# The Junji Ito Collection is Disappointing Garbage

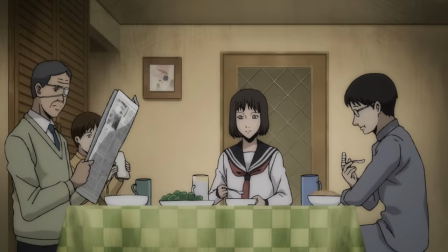[8:23]
But the anime adaptation hasn't retained any of that, flattening out the composition and destroying the oppressive atmosphere.
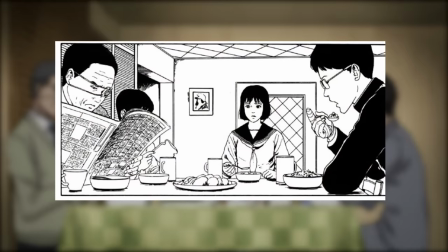[8:31]
It's like all they saw here was a family having breakfast and that's what they translated,
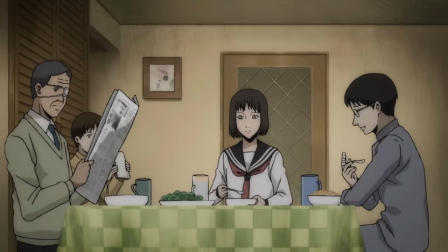[8:36]
not grasping the subtleties that make this moment special. This is emblematic of the issues that plagued the Junji Ito collection.
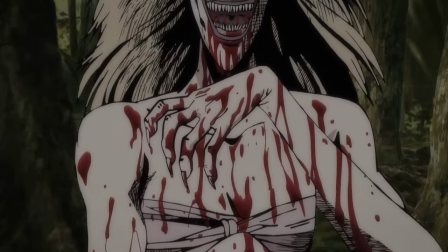[8:45]
It recreates the basic outline of Ito's work without understanding the meaning and mechanics behind them.
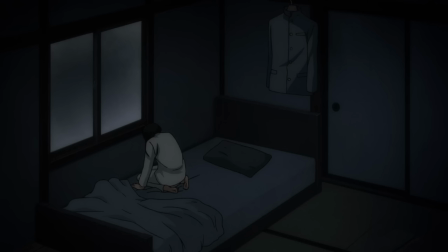[8:51]
The problem with the Junji Ito collection feels deeper than just a technical failure.
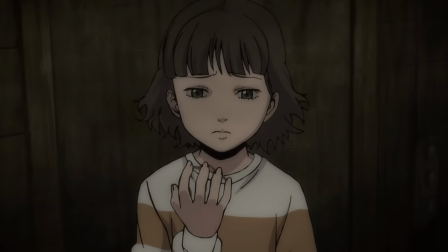[8:56]
There is here what feels like a core, nearly philosophical misunderstanding
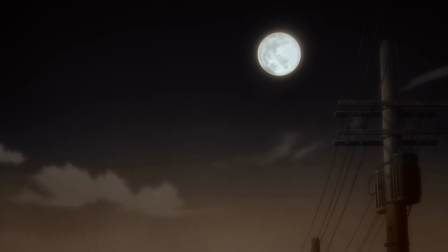[9:01]
of how Ito's manga work and what makes them so frightening. Take the aspect of the page turn, for example.
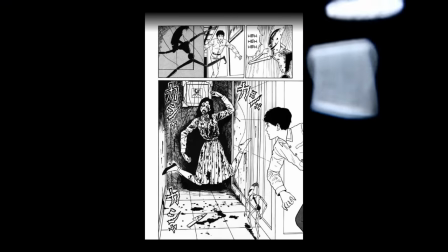[9:09]
This is essentially Ito's signature move, but also not something that's going to translate smoothly into film.
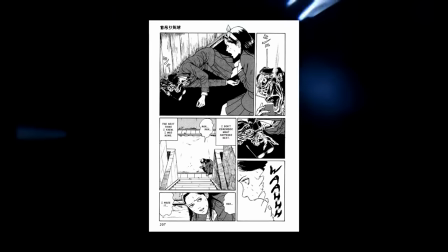[9:16]
But at its core, it's a technique used to build anticipation,
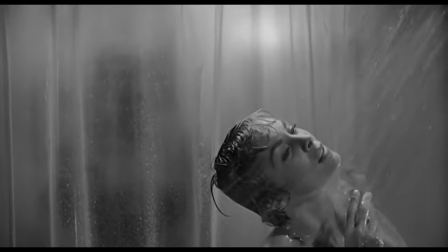[9:20]
and building anticipation is something that horror cinema has been doing for years, through sharp, creative editing.
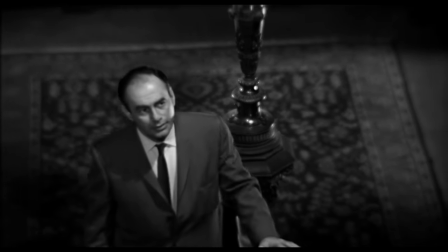[9:27]
Creating tension through long, unbroken shots, and instilling panic through quick, precise cuts.
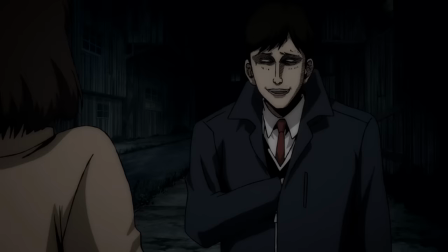[9:33]
But instead of the edit being used to create any sense of rhythm or drama,
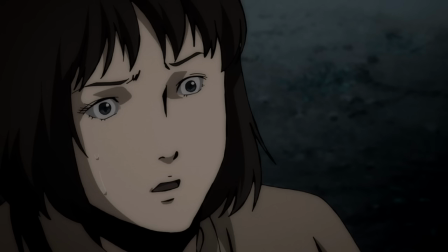[9:37]
what we get here instead is badly placed, sloppy cuts, with shots that just lazily collapse into one another,
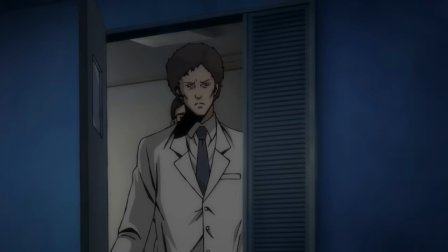[9:44]
meaning that sense of anticipation and build that's so important to Ito's work is nowhere to be found here.
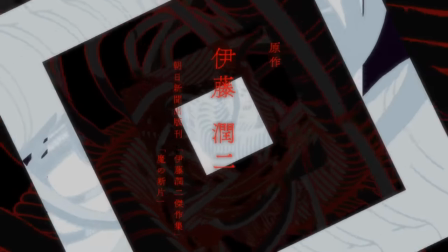[9:52]
Possibly the most mishandled aspect of the entire production, though,
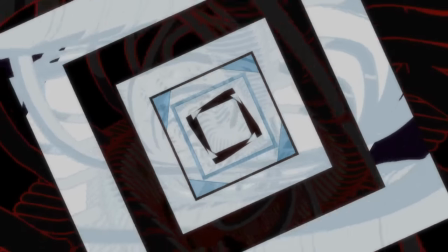[9:56]
is the translation of Ito's greatest strength, his ability to terrify with a single image.
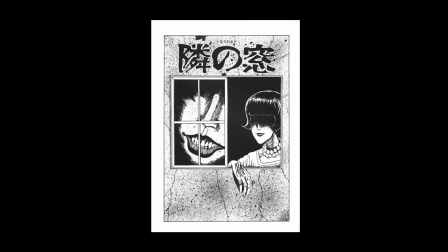[10:04]
One of my favorite instances of this comes from the story Window Next Door.
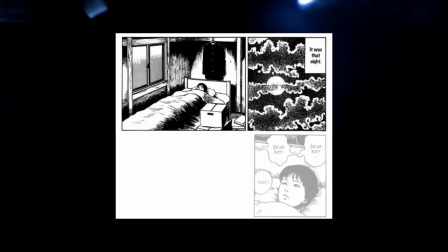[10:08]
It's the point in the story when our protagonist first sees the creature that's been calling out to him in the middle of the night.
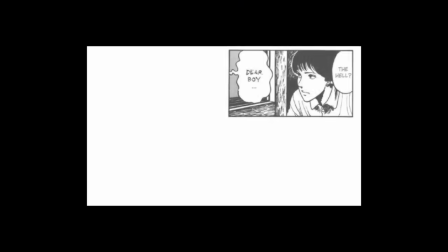[10:14]
And it's a scene that's so critical,
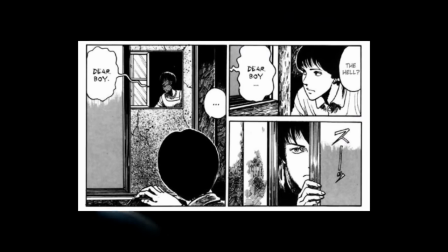[10:17]
because every scare that follows is reliant on the idea that whatever lives mere meters away is something dangerous and terrifying.
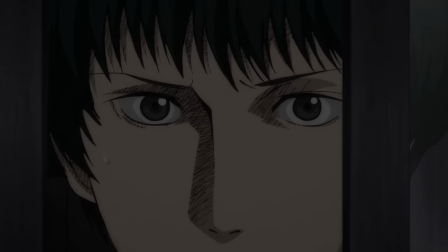[10:25]
And in the anime, it's... it's okay. It's kind of unsettling.
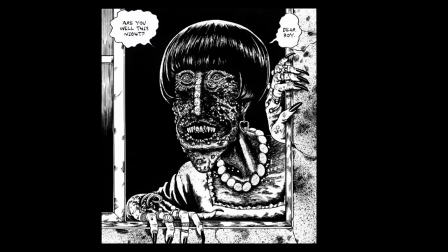[10:31]
But just look at this same panel from the manga. Look at the detail and work that's forged this moment.
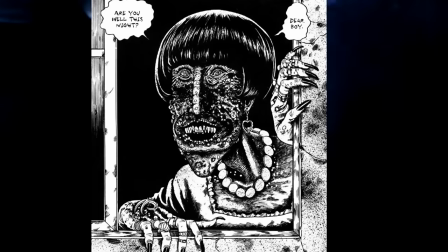[10:38]
The grotesque rendering of the woman's skin, the stark use of black and white, the detail on her teeth, her jewelry and hair,
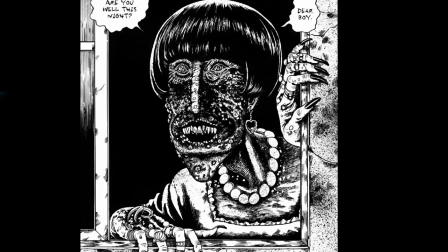[10:46]
and the life in her eyes and how it all comes together to create the uncanny feeling that she's actually staring back at you.
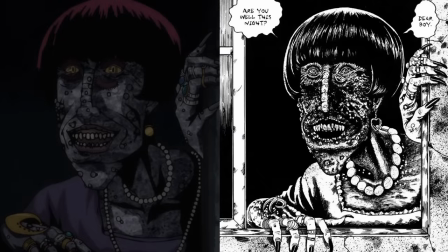[10:54]
By comparison, the anime version just feels flat and lifeless. The grotesque rendering around her skin has been replaced by a lazy texture overlay, which takes about five seconds if you know what you're doing in Photoshop. The level of detail around her jewelry,
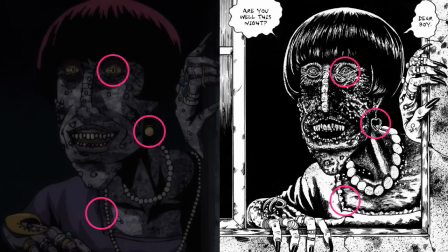[11:10]
clothes, and in particular eyes has been simplified to the point that the image no longer has that uncanny, nearly sentient feel.
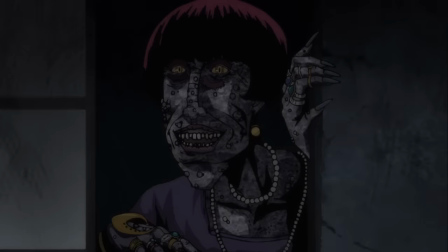[11:18]
I could even accept the reduced level of quality if it was for the purpose of simplifying the animation process. But here's the thing, this image doesn't actually animate. All we get is a slow pull in on a still image, and it's the same for the rest of the episode.
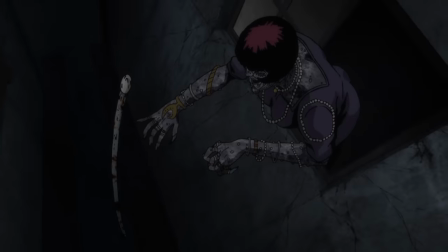[11:34]
There's no shots of the creature actually animating, with the exception of two cut-off shots of the creature's hands.
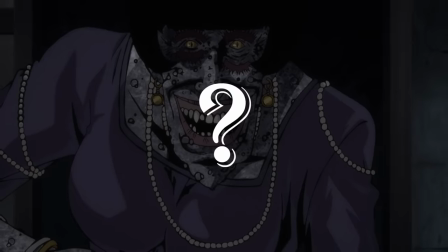[11:41]
So why, then, is the imagery depicting it so weak?
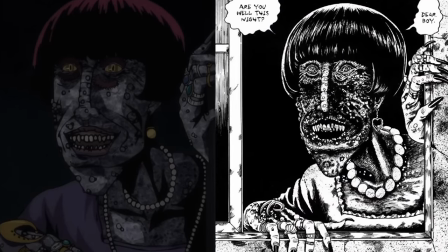[11:46]
What possible value is there to a compromised version of the source material that doesn't even take advantage of the very reasons it's being compromised?
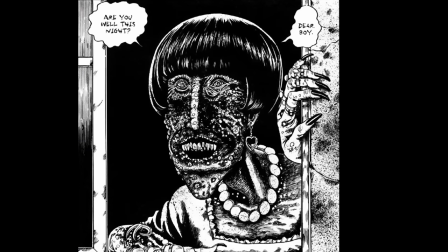[11:55]
What advantage is there to adapting something you're not even going to truly adapt?
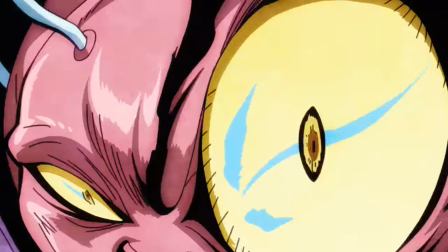[12:02]
Let's talk for a moment about the nature of adaptation. One of the most exciting things about seeing your favourite manga adapted into anime is watching how the studios
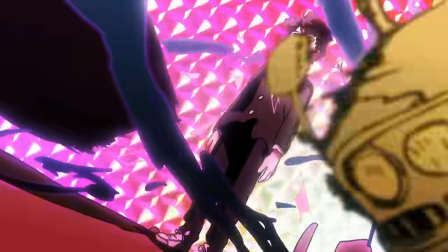[12:10]
leverage the medium of animation to express the story in bold and exciting new ways.
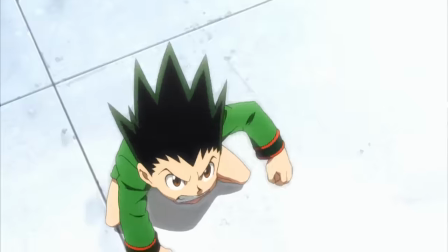[12:16]
With the right staff and production environment, we can see elements of a story that builds on or even surpass the original.